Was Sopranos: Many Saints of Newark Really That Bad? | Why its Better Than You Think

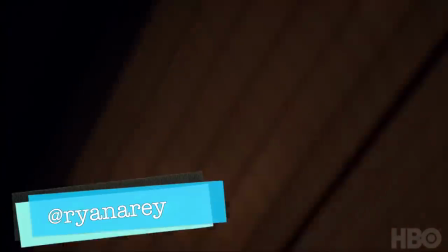[0:01]
Welcome to Screen Crush, I'm Ryan Airy.
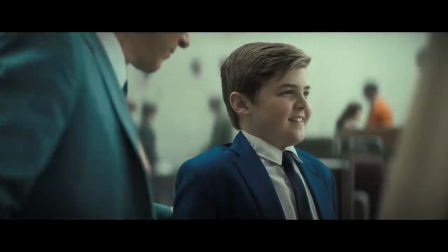[0:03]
Let's talk about the Many Saints of Newark, the Sopranos prequel that had fans hyped to see the origin story of young Tony Soprano.
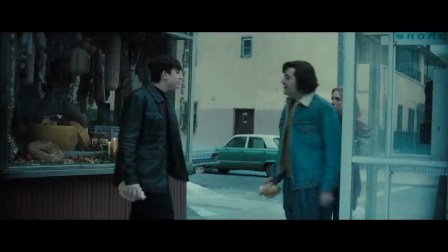[0:10] What'd you say? I said, hey, Joe Jerk, this is twat. What?
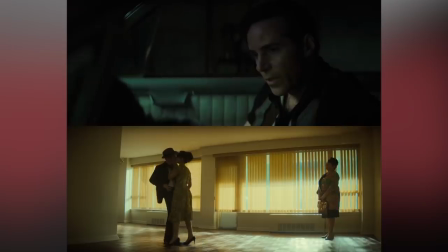[0:16]
But instead gave us Dicky Moltisanti hitting for the Oedipus cycle and the most badass pinky swear ever.
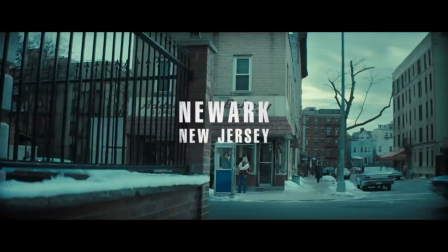[0:26]
Now, if you're like me, then you were pretty disappointed because the trailers promised us a movie focused on Tony.
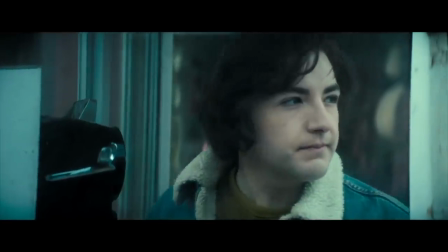[0:31] When I was a kid, guys like me were brought up to follow codes.
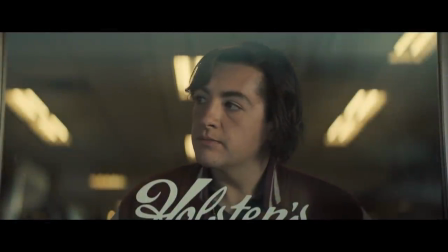[0:35]
And James Gandolfini's son Michael is such a dead ringer for his dad, you even feel like you're watching this character's true origin.
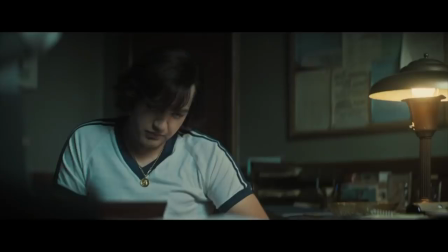[0:42]
But then the trailer turned out to be a bait and switch by the studio, as director Alan Taylor warned us.
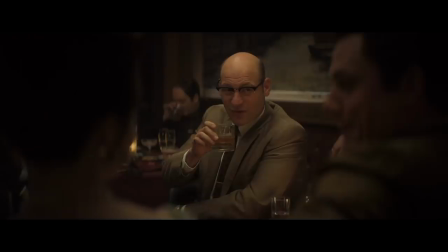[0:48]
So when I watched this movie, it was really hard to set aside my expectations and actually watch the movie that David Chase and Alan Taylor made.
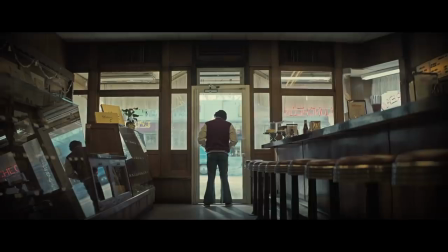[0:55]
But the second time I watched, I really absorbed the themes of the story and how this is a great prologue to the greatest TV show of all time.
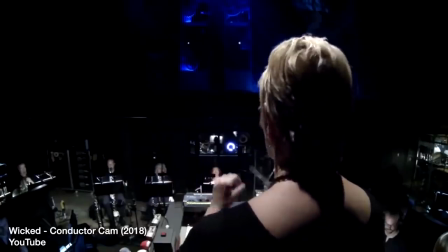[1:03]
Think of this movie like an overture. In a musical, an overture introduces all of the themes that will be present in the rest of the show,
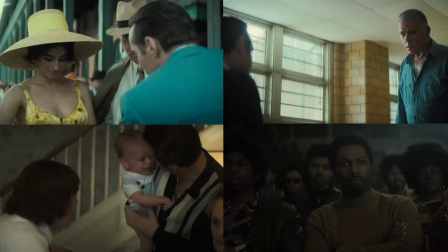[1:09]
and Many Saints tease up nearly every single theme that's explored in The Sopranos.
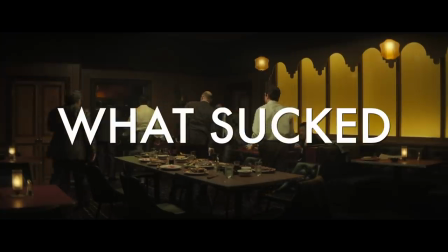[1:14]
I'll talk about how, but first, let's get into what sucked about this movie. So first off, should have been a TV series, right?
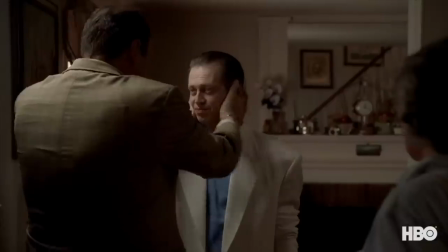[1:20]
Or at least like a limited series? The Sopranos did a fantastic job of introducing subplots and side characters that enhance the TV show's overall theme.
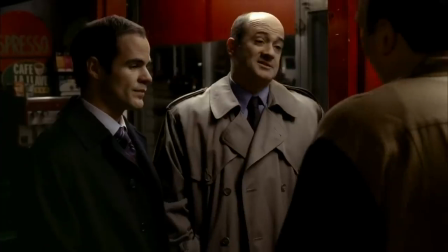[1:28]
Like, for instance, learning that the FBI agent chasing Tony was cheating on his wife.
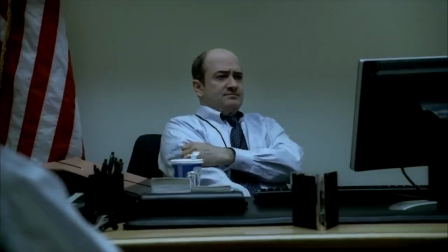[1:32]
It's a small detail, but it shows that everyone is a little morally compromised in this world.
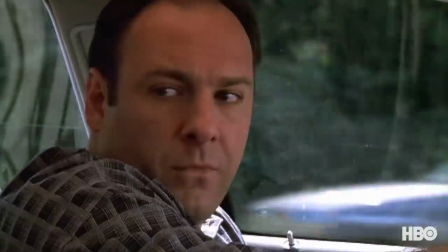[1:37]
Now, you can introduce these kinds of subplots in TV shows because a show is like a novel.
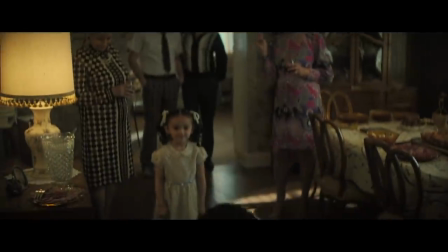[1:42]
It's sprawling and a little messy. But a movie has to be tight, like a machine with no unnecessary parts.
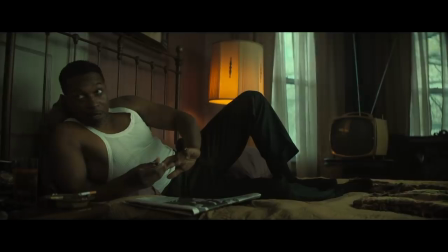[1:47]
Introducing side characters like Harold with limited screen time feels like a diversion from the main story.
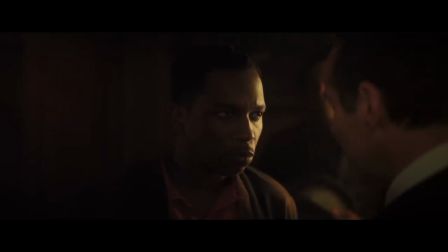[1:53]
Not to pick on Harold, he did serve an important purpose that I'll get into in a minute. In fact, I would have actually watched a whole series just about Harold that was Sopranos adjacent,
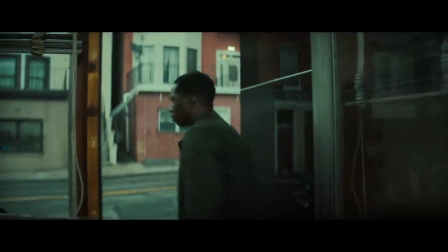[2:01]
or enjoyed this movie more if it were only from his point of view. But here, you could take out every scene with Harold and the movie wouldn't suffer for it at all.
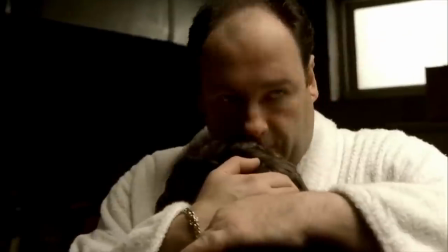[2:09]
That's not good. Now, my wife is a dramaturg, and she pointed out to me that The Sopranos is more of a long, extended character study of Tony Soprano.
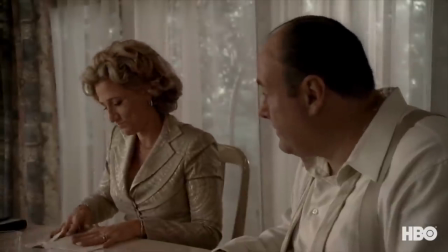[2:16]
It's not a show where a lot happens or with dynamic characters or changes, whereas a movie requires dynamic characters, change, and resolution.
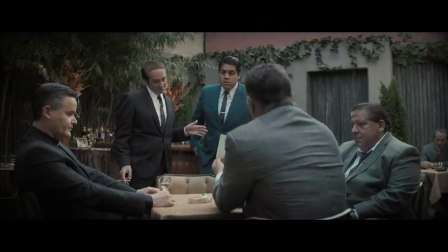[2:24]
And all of the Easter eggs and Sopranos baby stuff was so distracting. Little Steven's portrayal of Silvio was already a character of Al Pacino.
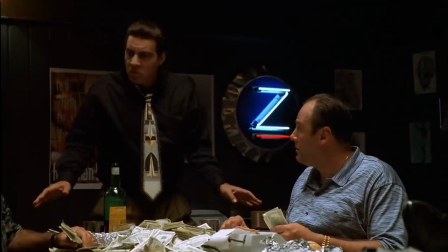[2:32] Just when I thought I was out, they pulled me back in.
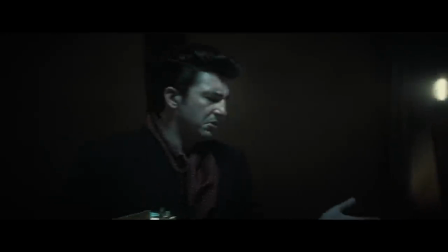[2:37]
But now, seeing this young Sil act exactly like older Sil, it's like a copy of a copy.
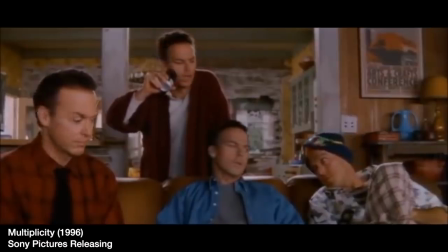[2:42] She touched my peppy, Steve.
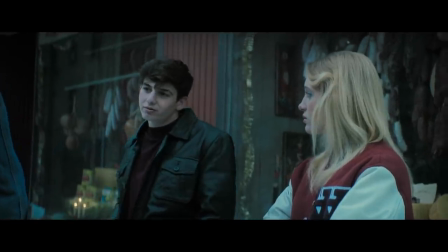[2:47]
Very distracting. At times, it even feels like this SNL sketch for the Young Tony Diaries.
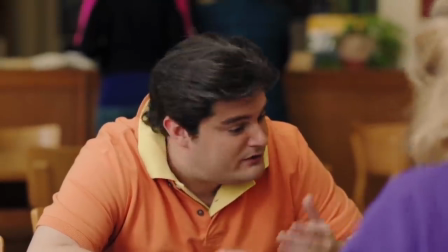[2:53] Carmela, you got a dime? Carmela, I told you, she was giving me biology notes. What do you think, I'm an idiot?
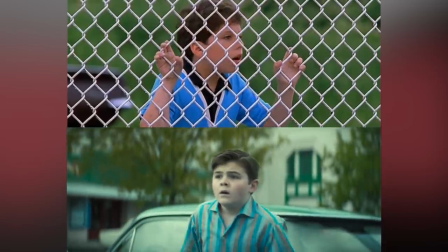[2:59]
And there were so many other little callbacks to exact scenes from the show, or scenes that we'd heard about, like Johnny shooting Lydia's beehive hairdo.
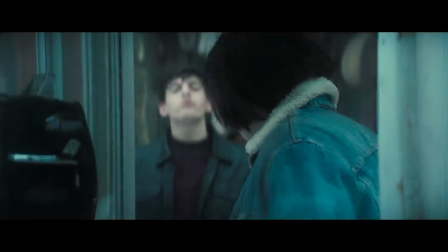[3:07]
It all felt like fan service when what we really wanted to see was Tony and Jackie Aprile holding up a card game.
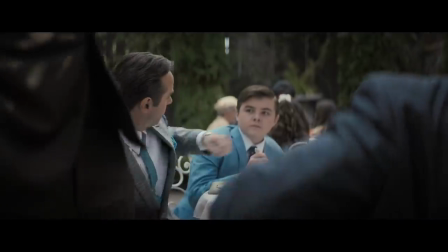[3:12]
But now let's talk about what actually works in the movie before we dive into the larger themes that make this an essential companion to The Sopranos.
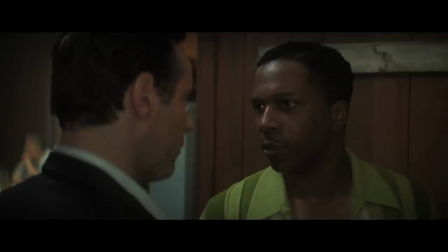[3:20]
The acting is pretty great across the board. Cast is loaded with Leslie Odom Jr., John Barenthal, Ray Liotta, and particularly Alessandra Nivola.
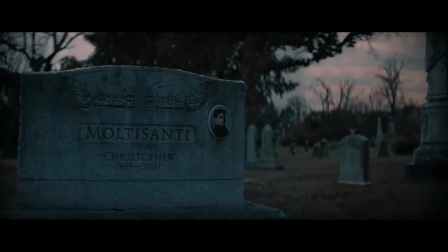[3:28]
And Christopher narrating the movie was a stroke of genius.
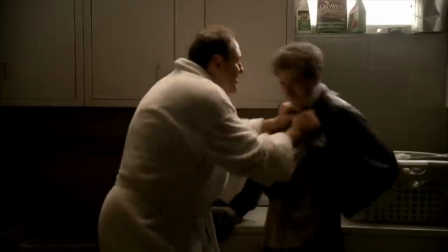[3:31]
It ties the movie into the present time of the show, does a terrific job of framing the story as a prologue to Tony's story,
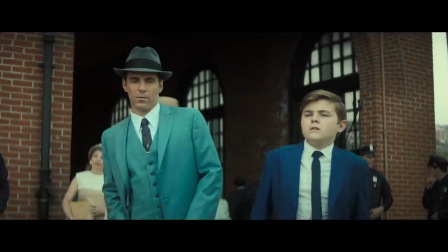[3:37]
and ties the Soprano and Moltisanti families together.
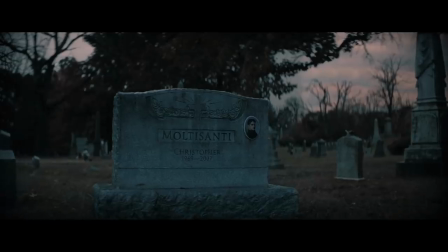[3:41]
The Sopranos always played with this mystical dream quality, and having Chrissy talk from beyond the grave helped us feel like we were in the same universe.
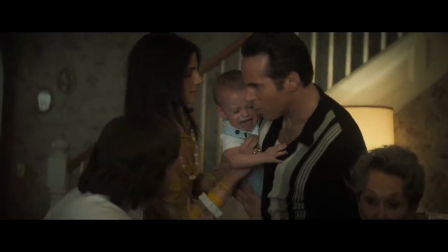[3:48]
Even little things like how Christopher as a baby couldn't stand Tony.
You know, every time you hear him, he cries like this.
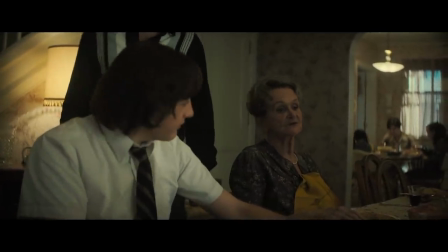[3:54]
And the explanation for this.
Some babies, when they come into the world, know all kinds of things from the other side.
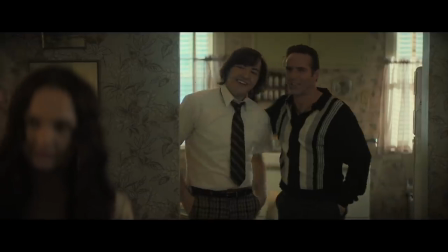[4:03]
So, now let's talk about how this movie carefully laid out the many themes of The Sopranos.